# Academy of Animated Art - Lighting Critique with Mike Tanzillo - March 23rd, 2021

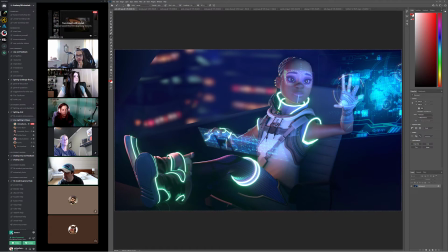Is anybody else who is online now? Anybody else with a submission that we want to take a look at before I hop into to everyone else?
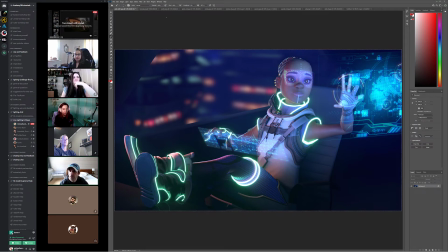Okay. This was from Trent, who is helping us get a possible rig on Ashley, if we can. So I wanted to take a look at his too. So I think this is really cool.
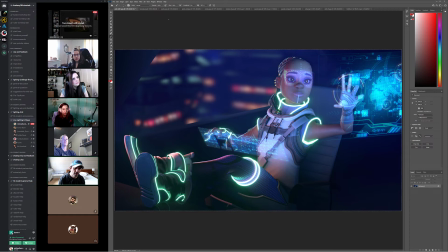I think that you're definitely like feeling her in this pose is really nice. I like the glowy elements of her feet. The two things that I would really do, and one of them Jordan recommended, would be vignetting it down a little bit and allowing these edges, especially these three.
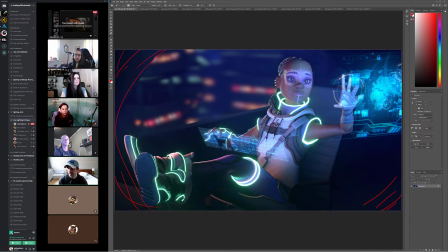It's fine over here, but like the area around here to go a little bit darker. Number two is I would tone down her fill value on this side and really play up
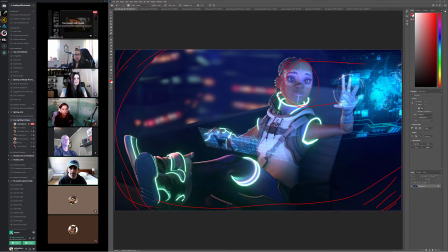her connection to this light. And then number three is I feel like she's sitting in some sort of like flying pod, but I don't feel like there's a window here. I would see like maybe a little bit more reflection in here.
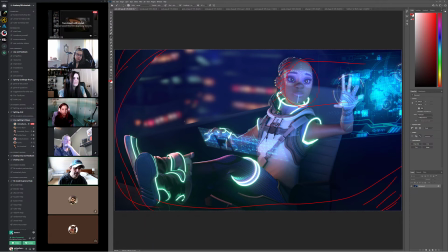And that would be about it. Yeah, because I think the glowing bits look good. I would maybe take down this bright rim,
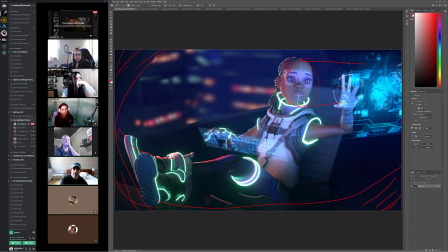just because like I don't fully see the motivation for it. But I would just take that down, and really it would just be a matter of playing up this light here as the main light source.
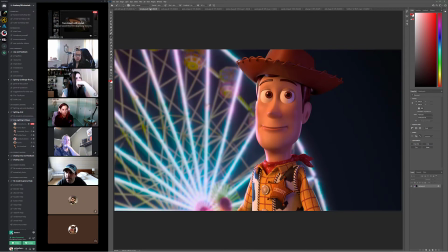All right. And then next up we have Brenda. Brenda, I think this looks great. I really don't have any other notes on this one. Again, this is my thing that I do where I make people wait a long time just to tell them it's good. But yeah, I think you've kind of nailed this one, and I think it looks great.
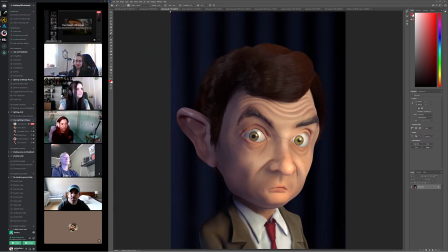So really, really good job with that. Justin, so we've got our Peaky Blinders reference.
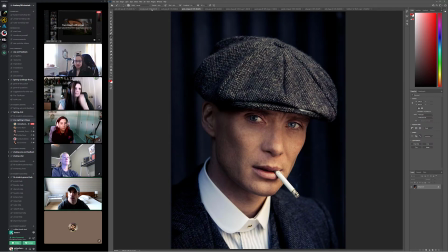I wonder. Oh. I want to see a little more contrast. The ear looks better. I think it's in his hair. I want to see, because like I'm seeing some darker values up in here, and I want some darker values in through his hair,
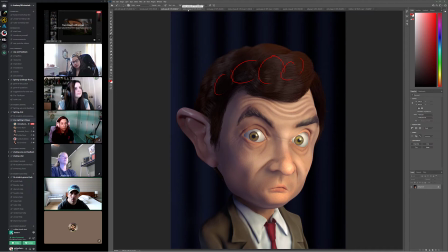and a little bit more warmth in his skin.
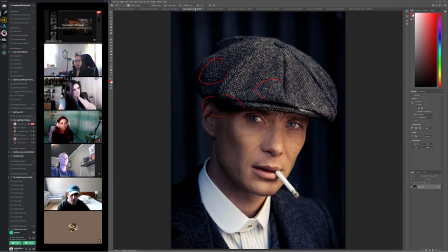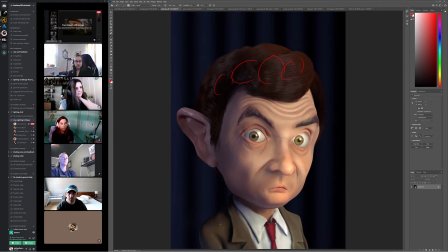And if you want, I would just to kind of get it to match up, I would perhaps change
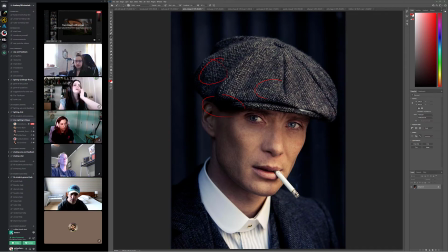make his jacket darker and bluer like this, and that way allow his skin tone to kind of pop out,
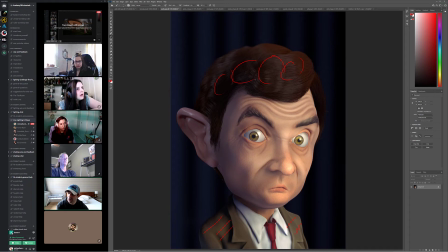because having that be a little bit warmer kind of changes the composition a little bit. Just kind of get those to match up a little bit.
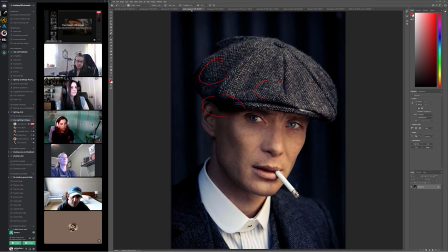But yeah, other than that, I think it's looking good. Let's see. The ear's a little plasticky.
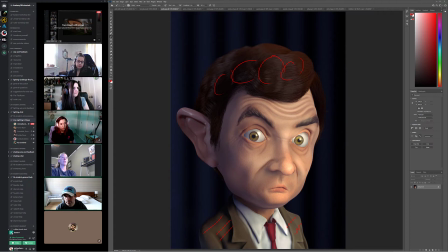Yeah. Because like the skin shader on his face is really good, and then the ear looks a little plasticky. Yeah. Yeah, that's fair. I think it's just a matter of like diffusing or roughing up the specular highlight a little bit.
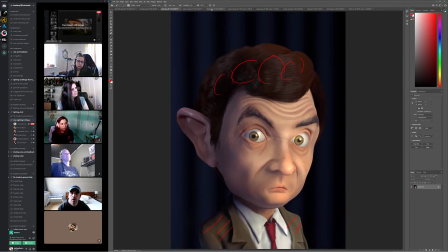I think that'll help. All right. And Mindy, this one's looking cool.
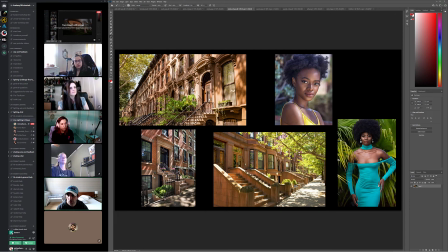So great reference. This is possibly Park Slope too. Yeah, there's a lot of these brownstones in my neighborhood, so this feels familiar to me.
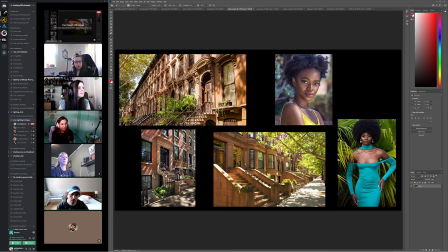And I love like the dappling of the light and the shadow and everything, like passing through the trees.
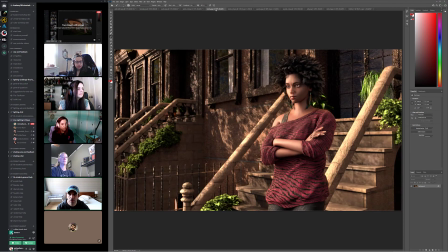I think that works really well.